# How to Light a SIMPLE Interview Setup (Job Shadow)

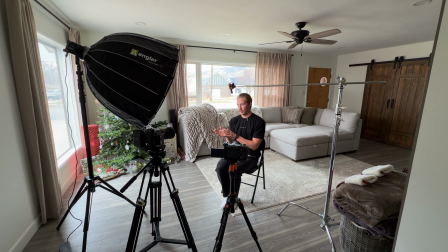(16:28)
So always place your cameras on the shadow side of your face, unless you're going direct to camera like I am in this case, and it will look so much better. It will just elevate the quality of your cinematography a ton in your interview setups.
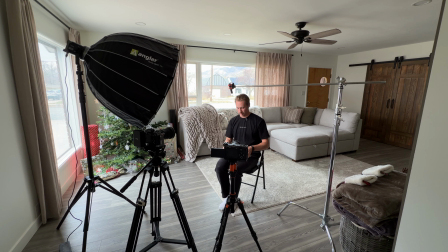(16:42)
So now that I've got this kind of set up, I'm gonna dial it in. It doesn't look right. I mean, I'm focused on my chest and my mouth, as you can tell. So gonna dial that in, and then we really should be ready to go. So keep you updated.
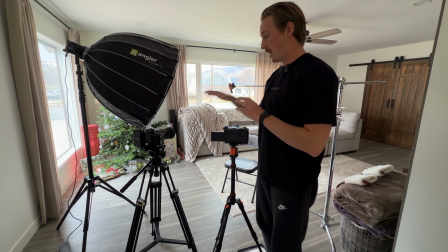(16:56)
Another thing I forgot to mention is you're gonna wanna match the settings as closely as you can between these two cameras.
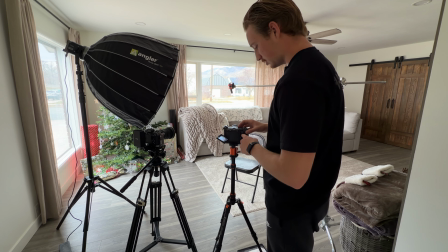(17:01)
For example, the white balance is off on this camera. So I'm just gonna go in, fix that really quick. Yeah, see, we're at 4,300 Kelvin. The FX3 is at 56, so they look completely different.
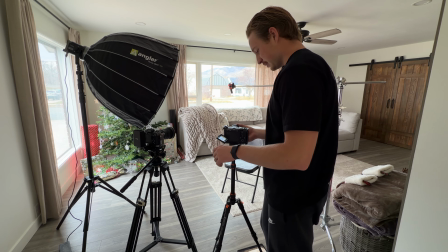(17:13)
There we go, just fixed that. Gonna account for that background a little bit.
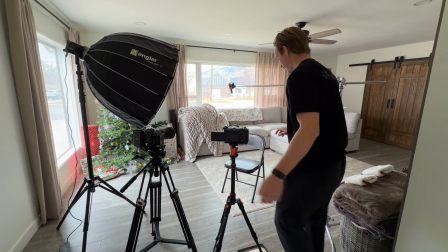(17:19)
All right, let's take a look at how that looks now. Oh yeah, that's a whole lot better.
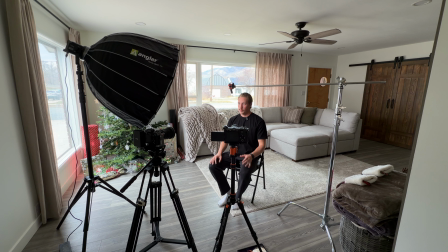(17:24)
Perfect. Okay, so now that I've got my two angles set up, I like it, but honestly for me, there's a little bit too much shadow on the shadow side of my face. So I'm gonna rotate my light around a little bit, and I may even drop my, my grid,
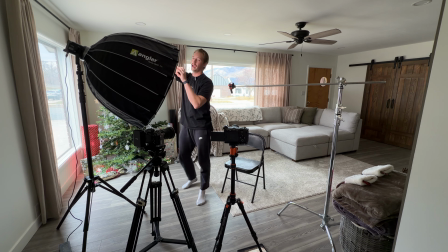(17:37)
my eggshell grid that I have here on the light to provide a little bit more spill of the light throughout the room. So I'm gonna go ahead and just drop my eggshell crate.
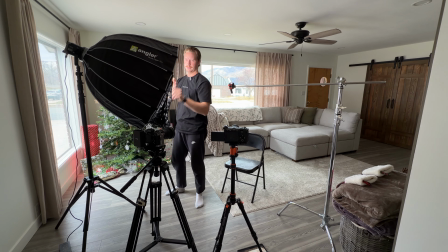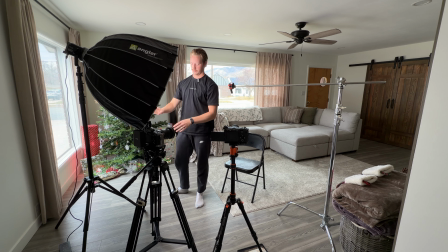(17:54)
Another hack for this is you don't have to take it all the way off. You can just pull it down to the bottom like that and works great.
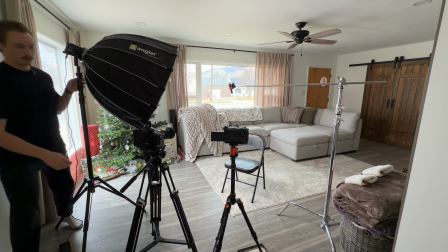(18:01)
I'm gonna just rotate it around a little bit more.
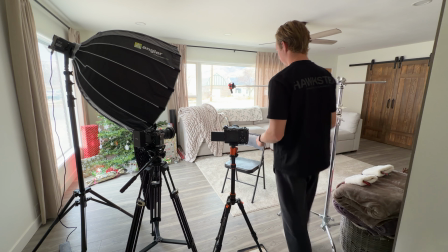(18:08)
Yeah, that provided a lot more light in the background actually. It's crazy like what just doing that can do.
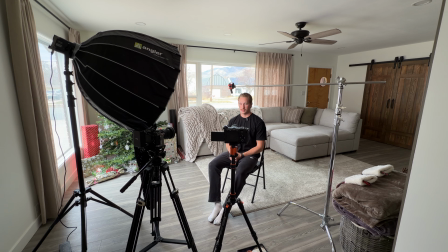(18:15)
That's why it's important to be at home and experiment with things. All right, I'm liking the look of that, honestly. It's a little too bright now.
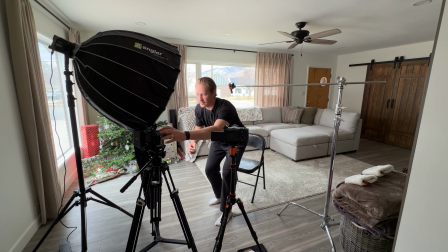(18:27)
So this is where like just playing with your settings is just gonna be your best friend at the end of the day.
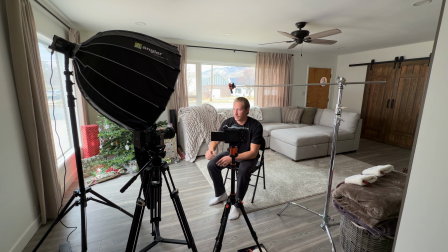(18:34)
Like you never know until you try. Oh yeah, that looks a lot better. Drop the ISO and drop the VND. That looks great. Awesome. Yeah, I'm really liking that, honestly.
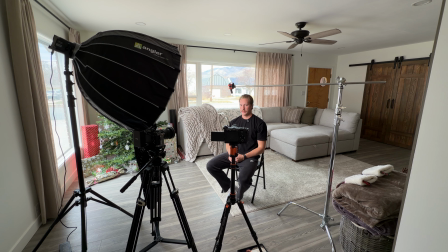(18:49)
I think I do need a little bit of fill on this side. Okay, yeah, so I do need a little bit of fill on this side. I want this interview to feel a little like brighter and happier. It is a builder. People like their homes bright. So that's one thing to take into consideration is that like,
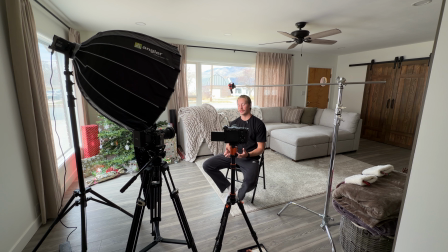(19:08)
depending on the mood of the video you're doing, it changes the lighting a lot. Like if you're talking about a documentary where it's an athlete who experienced some hard times, maybe an injury or an illness, and they were working through this struggle to come back stronger, then a dark,
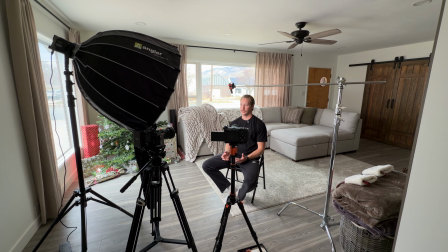(19:23)
moody interview would suit your needs perfectly. For this, it's more of a corporate style. The more corporate your work gets, typically the brighter it should be, and the more like clinical, I guess I should say. But yeah, I think this is a little too moody for this project, so I'm gonna go grab my other light,
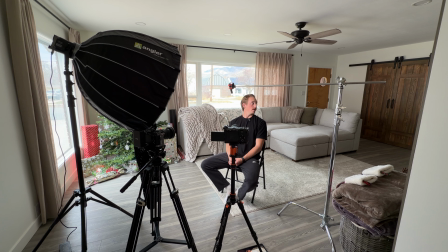(19:40)
throw it up on my other C-stand, and then we should be about ready to go. But it's looking great. I love setting up stuff at home because I learn a lot and I get to experience new things.
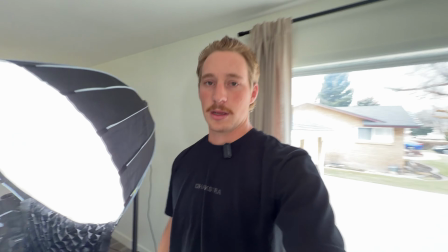(19:52)
So, all right, let's throw up this second light. All right, so we've got the final setup done, ready to go.
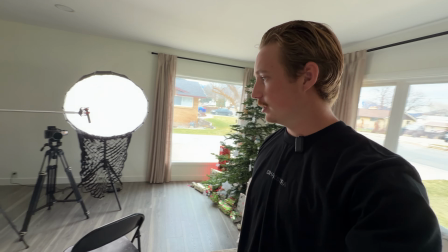(19:59)
Client is almost here, but I wanted to walk you guys around and show you. So A and B cam going, that's where the client sits.
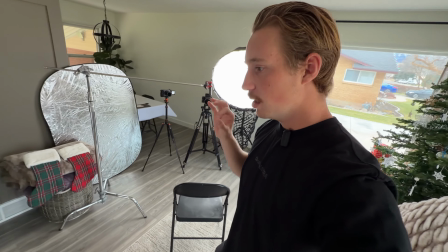(20:05)
Obviously you saw all of this already. Two things I just added to spice it up.
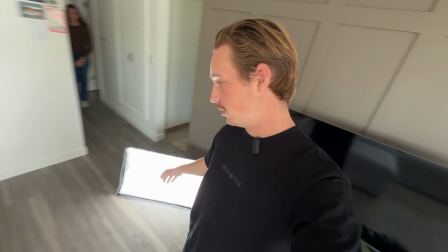(20:10)
One is another background light. I have a Amaran 100D right here.
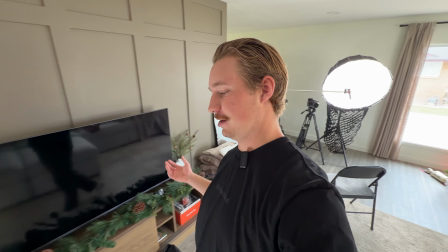(20:15)
It's on the ground. I couldn't find my other light stand, and I really just needed just some fill back here to brighten it up.
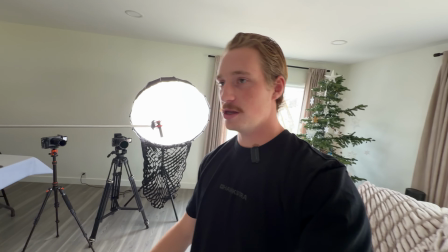(20:22)
Wasn't a big deal, so I just threw it on the ground. Second thing is I mentioned having some fill light on the shadow side of my subject's face,
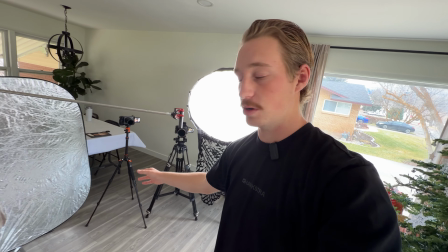(20:30)
especially on this Bcam FX30 right here. So I just added a little reflector.